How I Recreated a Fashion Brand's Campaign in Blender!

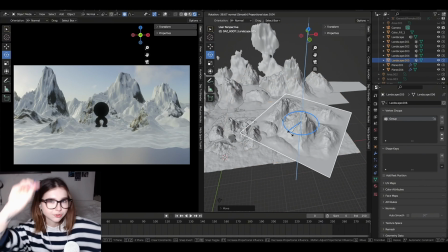But at the end I say they have an option to choose from a 1 minute version or a 30-second version.
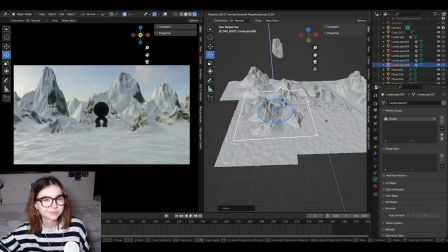But here I am creating the film nonetheless. So as I said earlier,
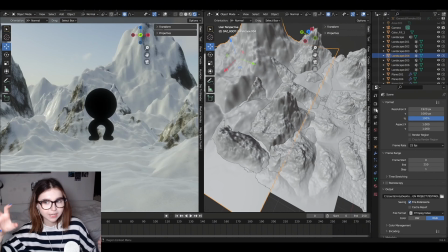I eventually added a ton more landscapes to really fill out the scene and make it feel quite Colossus and quite ginormous.
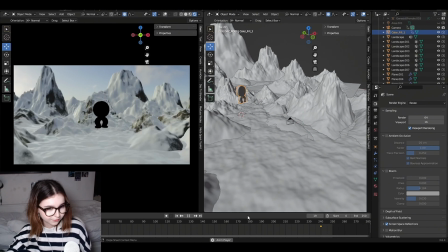The mountains, very crazy. But so I'm animating the first scene where the camera will zoom in to the monolith,
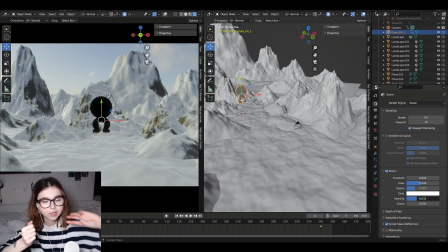and as the camera's zooming in, the monolith is rotating at 360 degrees.
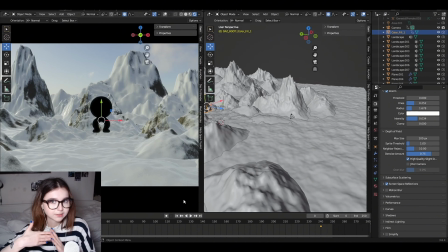I also wanted to mention I rendered this whole film in Eevee,
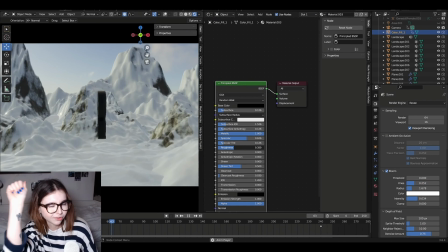as imagine trying to render this on cycles with not a too high spec
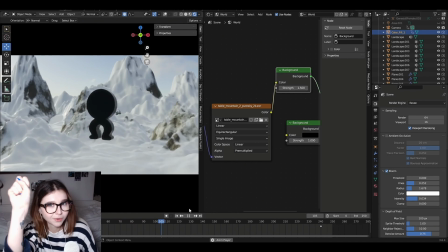PC just is a time waster when Eevee looks just as good.
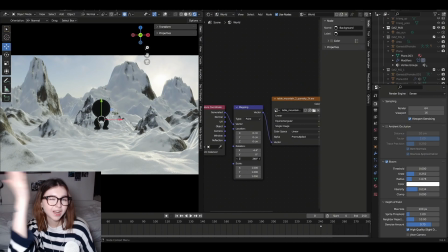So I did it in Eevee.
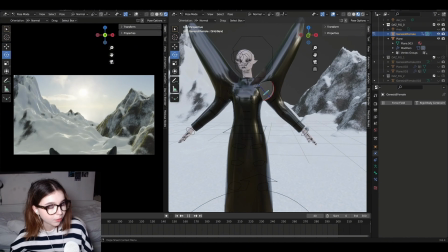So once I rendered out the first scene of zooming into the logo, this is the part where I start going through every model,
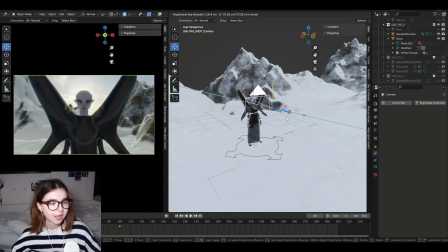animating them in random ways and moving the camera in different ways too.
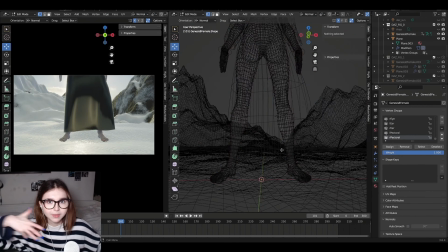So maybe the camera's going up and down, maybe the camera's going in and out, maybe the camera's going side to side.
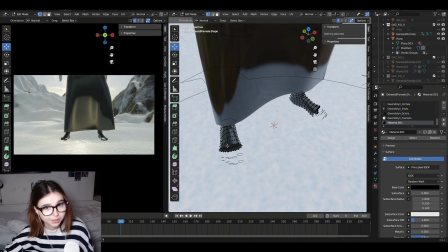For each model, I just do this pretty much, and they're all animating in a different way.
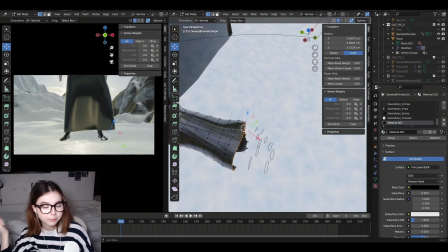And I don't know how many total of clips I rendered out, but it was quite a bit.
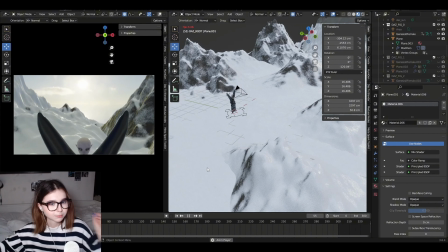I think I did like 3 for each model in total with just random like 3-second clips of them animating and moving.
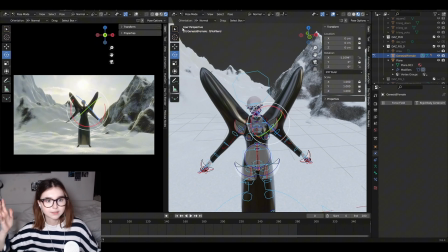It's very random and sporadic. I'm just kind of positioning.
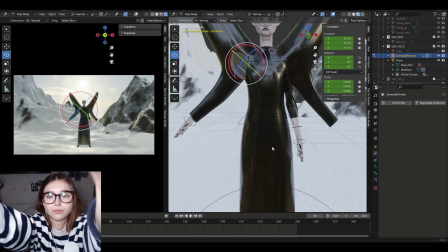Well, that wasn't very nice, was it?
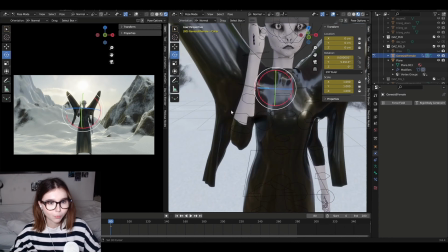Anyway, yeah, I'm just positioning them in ways and in positions that I like the look of, basically.
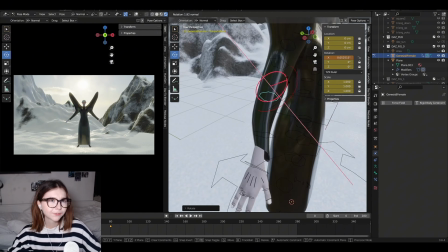There's no real thought behind, well, there's thought behind why I'm positioning them in these ways,
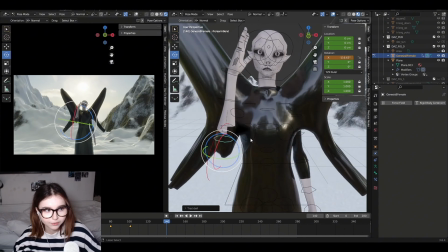but it's not like I'm following a certain reference for these poses.
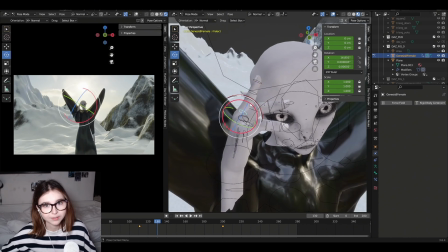Just some sort of movement to make the video interesting, because it would be boring if the model's just standing there.
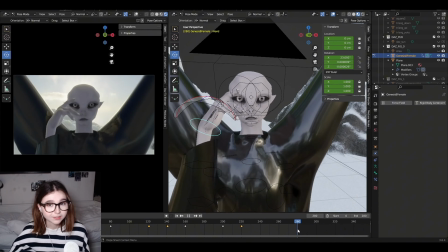Or in my first ever digital fashion film I created,
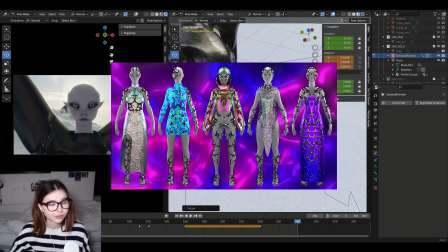which I might put up on the screen now, I just rotate the models 360 degrees.
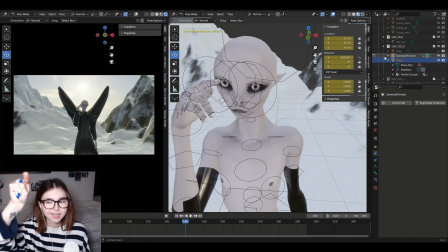We are not doing that. We are not taking the quick road, or what the saying is.
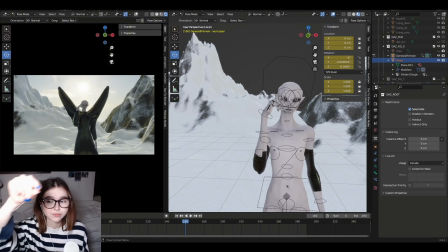I am working myself hard here. I am pushing the boat out.
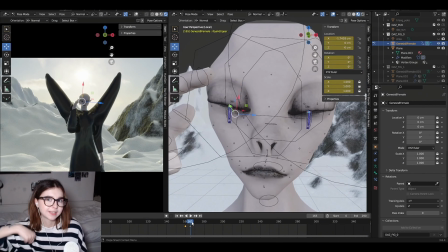I'm thinking outside the box, and I'm actually animating the limbs of the models instead of just rotating them.
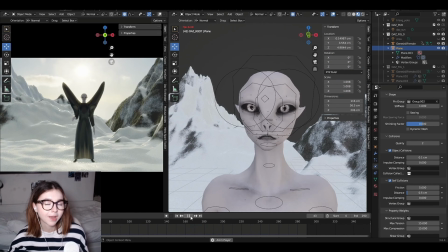I don't even know if that made sense, but I think you get me. You understand me.
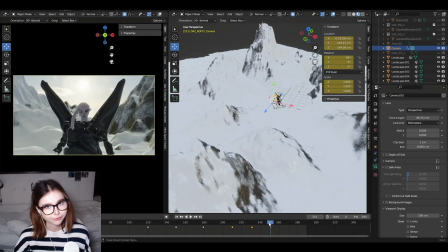But yeah, this film is definitely an upgrade from my first digital fashion film I created.
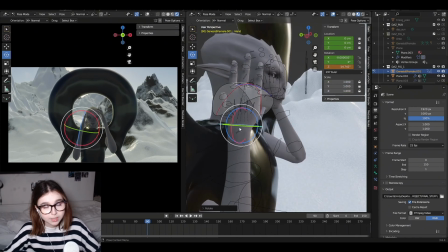Here I am doing the same thing, animating Nivron, the next model, in another different position, different way.
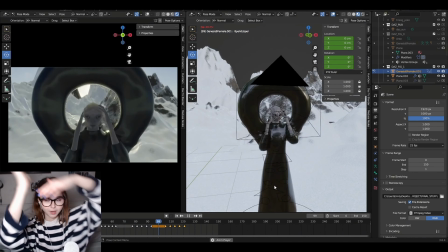Super random, super abstract, super high fashion movements is what I'm trying to go for.
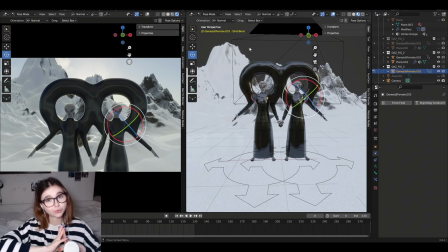And also the final models, the twins. Don't forget the twins. I think these guys are the star of the show.
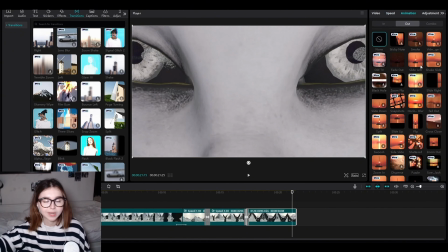And now I'm in good old CapCut to edit the film.
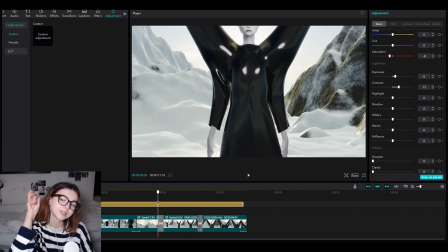I literally went into this just to have fun and play around with loads of different things in the program.
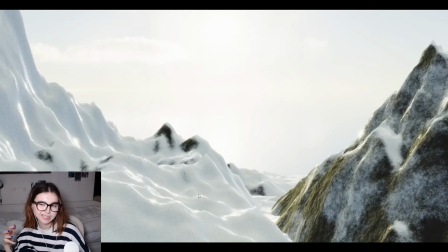I didn't really have an idea.
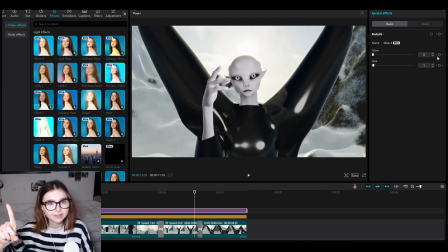All I knew is that it needs to look high fashiony and it needs to still feel like it's part of Harry's collection,
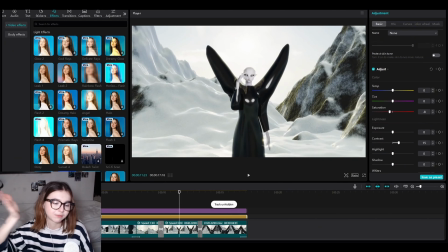campaign, and the brand identity. That was my main focus. I wasn't tying down to a reference.
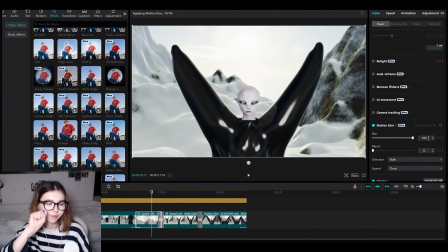This is just me having fun and playing around with the edit.
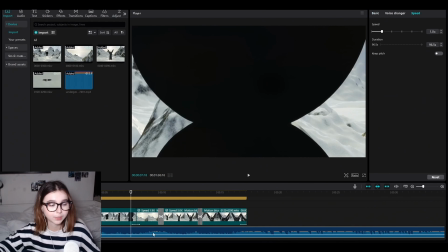At the end, I'm going to show you everything because for this project, we had to create a campaign deck, which I actually presented today, by the way.
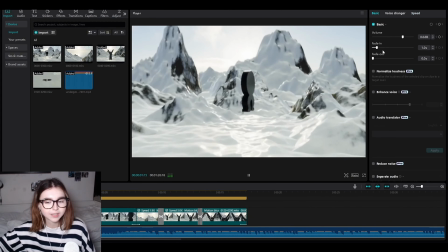That's why I was at uni. I was presenting it. So I'll actually show you the campaign deck and show you everything in its entirety at the end.
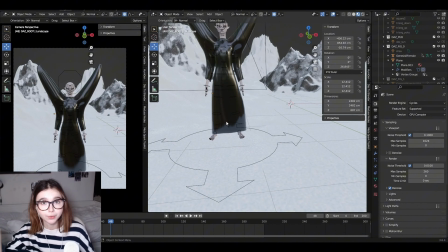So the next thing I had to do was create the 6 hero campaign images because I did the 30-second hero film.
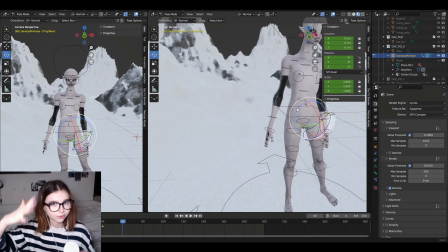By the way, I also created the 10 to 15 second reel by just cutting it down to 10 to 15 seconds basically.
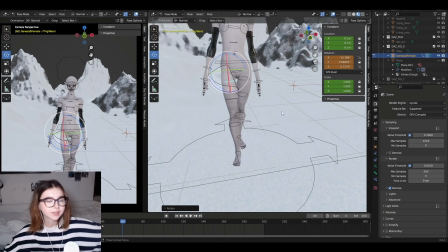But now I needed to do the 6 hero campaign images.